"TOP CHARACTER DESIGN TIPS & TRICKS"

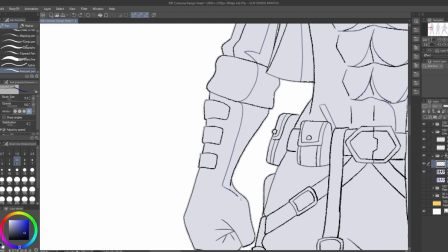247s
Now, using the characters from Justice League, if you look at Superman, Batman, Flash, and Green Lantern,
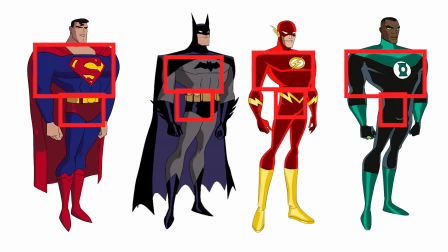252s
they all have those big broad shoulders and wide waists, and essentially look like two huge squares stacked on top of each other. But with Batman with his ears, they are also two small triangles, showing Batman should be slightly scary or intimidating at first glance than the rest.
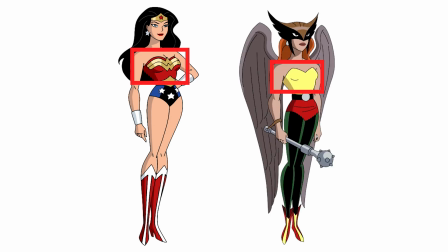267s
Now, if you look at Wonder Woman and Hawkgirl, they still have that square upper body signifying their strength, but if you go down towards their hips, they have more of a circular look to them, highlighting their curves to show that they are not only strong but also beautiful. If you put the two side by side, you can also see what makes them different personality wise.
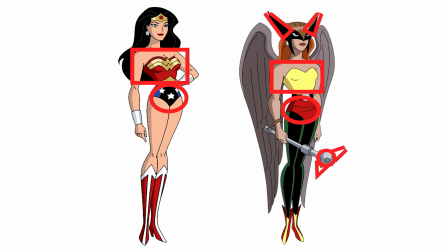283s
You see, Hawkgirl has her helmet, which has sharp pointy triangles at the end, and her mace, which is essentially just a circle with triangles sticking out of it, showing Hawkgirl's more aggressive and dangerous side.
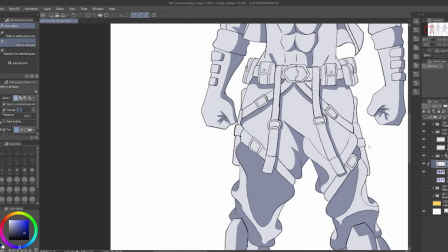297s
Color plays a major role when it comes to character design because just like using shape language to hit at a character's personality,
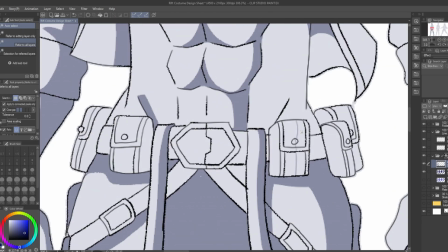303s
color also makes your audience feel a certain emotion when they see it. Each color has a meaning or emotion that people will associate once they see it.
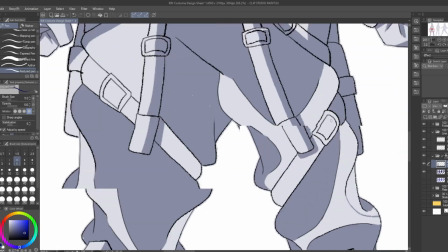310s
Red usually shows strength, power, passion, or even rage, anger, and danger.
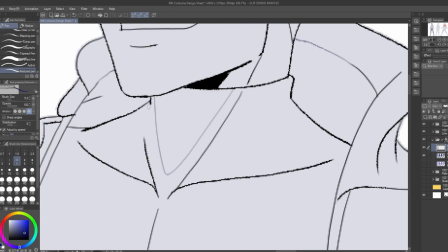315s
Blues can be more relaxing and peaceful characters, intelligent and playful, and green can be earthy, nature-like.
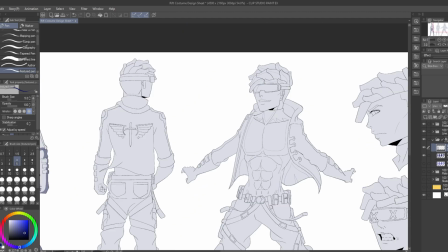322s
They can give emotions of greed, envy, jealousy, or even sickness.
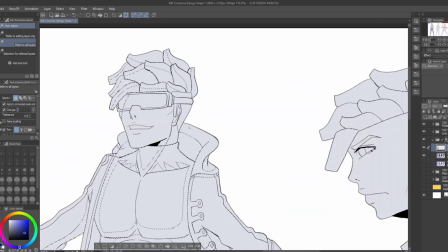326s
So you need to be mindful of these things and make sure the colors you use to help show the meaning behind your character and they don't detract from the meaning that you actually want to convey.
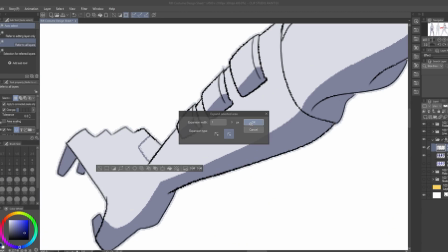334s
When it comes to coloring your character, it is also smart to use colors that work well together and don't compete against each other for attention.
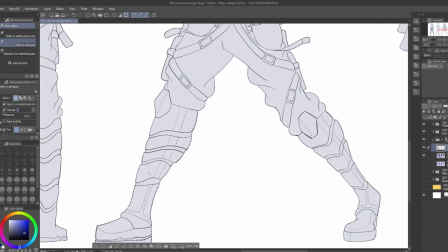341s
To break this up when choosing the color palette, think of these 6 color schemes.
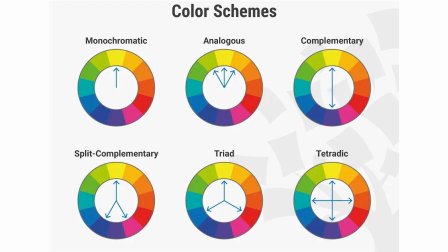345s
The first is monochromatic, and that's when you take one color and use different levels of hue and saturation throughout the entirety of the design. Analogous is when you choose one color and use the 2 colors directly next to it. Next is complementary colors,
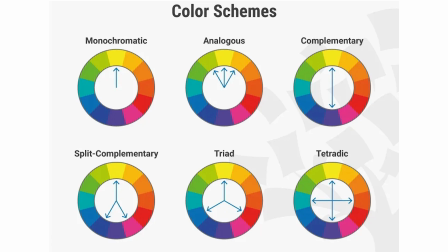358s
when you use one color and then use a color completely on the opposite side of the color wheel that complements the first and creates a great contrast between the two. For split complementary, this is if you don't want a huge leap in contrast between 2 opposing colors. You can use a third color from either side of the complementary color to make a more harmonious palette.
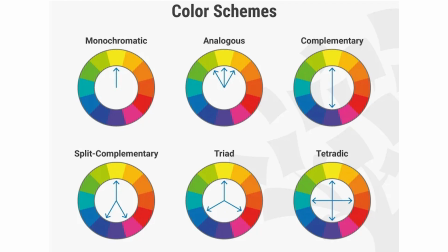377s
The triad color scheme is when you take 3 colors that are equal distance from each other on the color wheel. This is mainly used for variety and high contrasting colors to really make a design stand out. And finally, there's the tetradic color scheme,
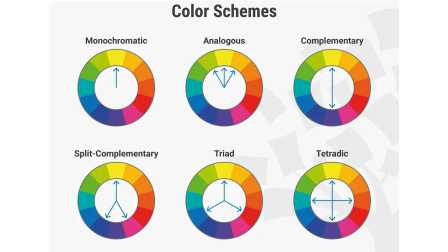390s
where you take 2 sets of complementary colors and choose one to be the main color focus to create a balanced color design using warm and cool colors.
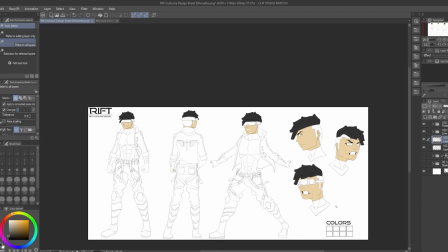398s
Now, these color schemes aren't hard rules you have to follow. They are more sort of guides you can use if you're having trouble figuring out a good palette for your character.
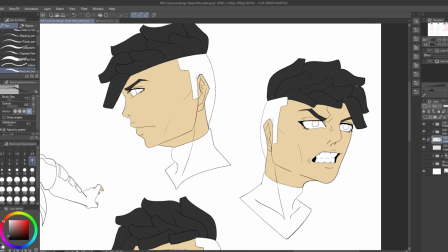405s
But once you get a grasp of the look you're going for, you can just as easily break these rules and do what you feel is best for the look of your design.
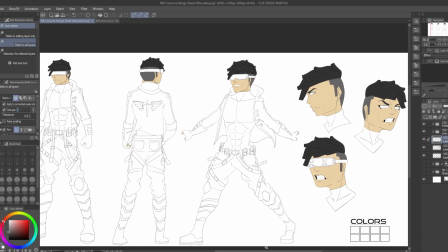415s
Iconography isn't something that applies to all designs or is even necessary for all designs,
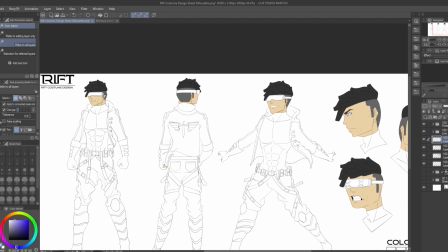420s
but it is a concept you can use to make your characters more unique and identifiable to people.
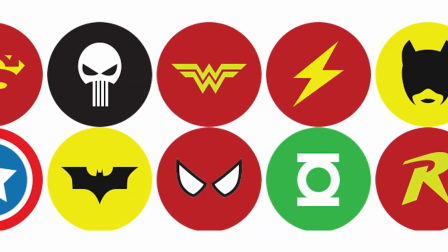425s
This concept is used all throughout the superhero genre,
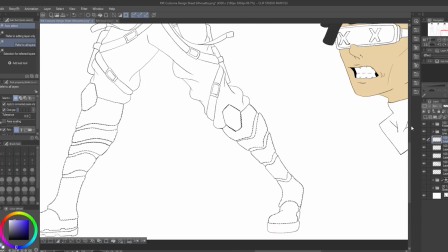428s
and what iconography means is the visual images and symbols used in a work of art or the study or interpretation of these,
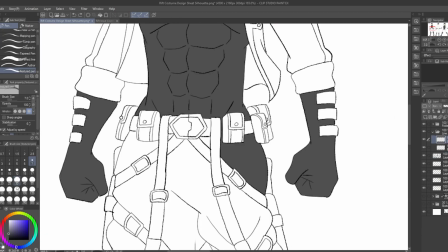436s
which in simple terms means a symbol or an image that has a secondary meaning behind it.
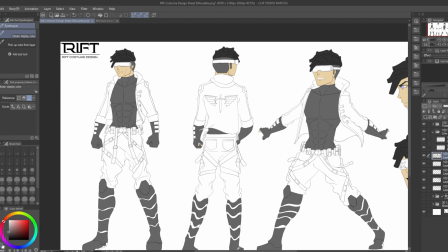441s
So to give an example, take Superman's S shield in his design.
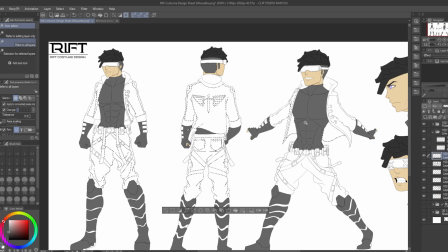445s
Yes, it's a regular S on his chest, but the symbol has now become known as a symbol of hope for people.
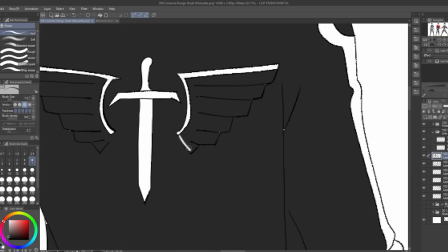451s
That's why almost every hero has a specific icon on their outfit to not only identify who they are,
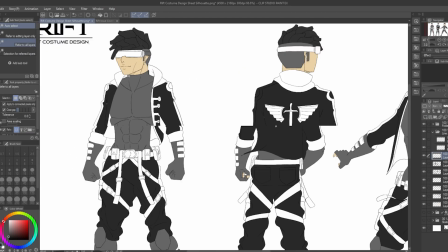457s
but also when people see that symbol, they immediately associate it with the concept or emotion behind what they are seeing.
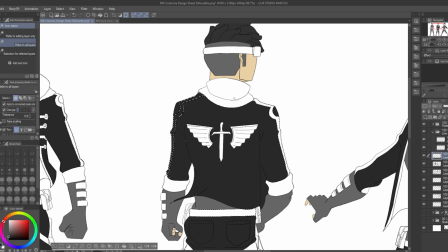465s
This is the last thing I want to touch on for this video on character design, so stay tuned for part 2 where I cover even more on the topic of designing characters.
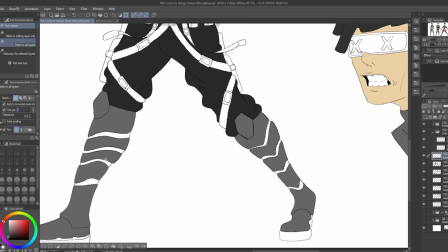473s
But one way you can test to see if your character is truly noticeable and can be easily recognized even from a distance is the silhouette test.
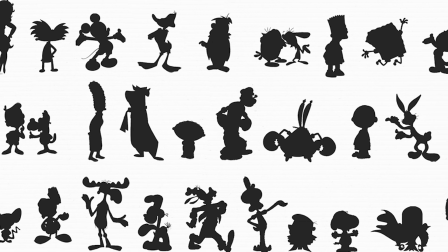480s
This is when you take the final look at your character and completely black out their silhouette and see if the design is clear
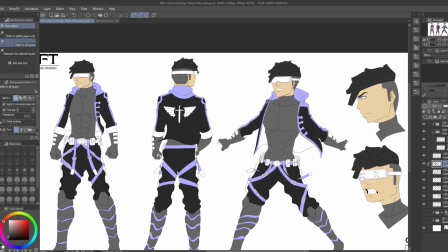485s
enough and has enough distinguishing features that your character won't be confused with anyone else's.
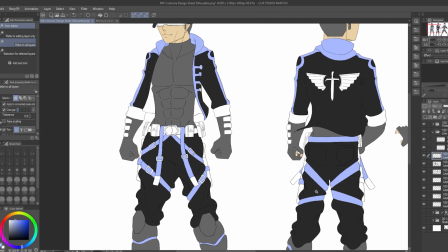490s
You can see this a lot in the design of manga and anime main characters, specifically in the hair.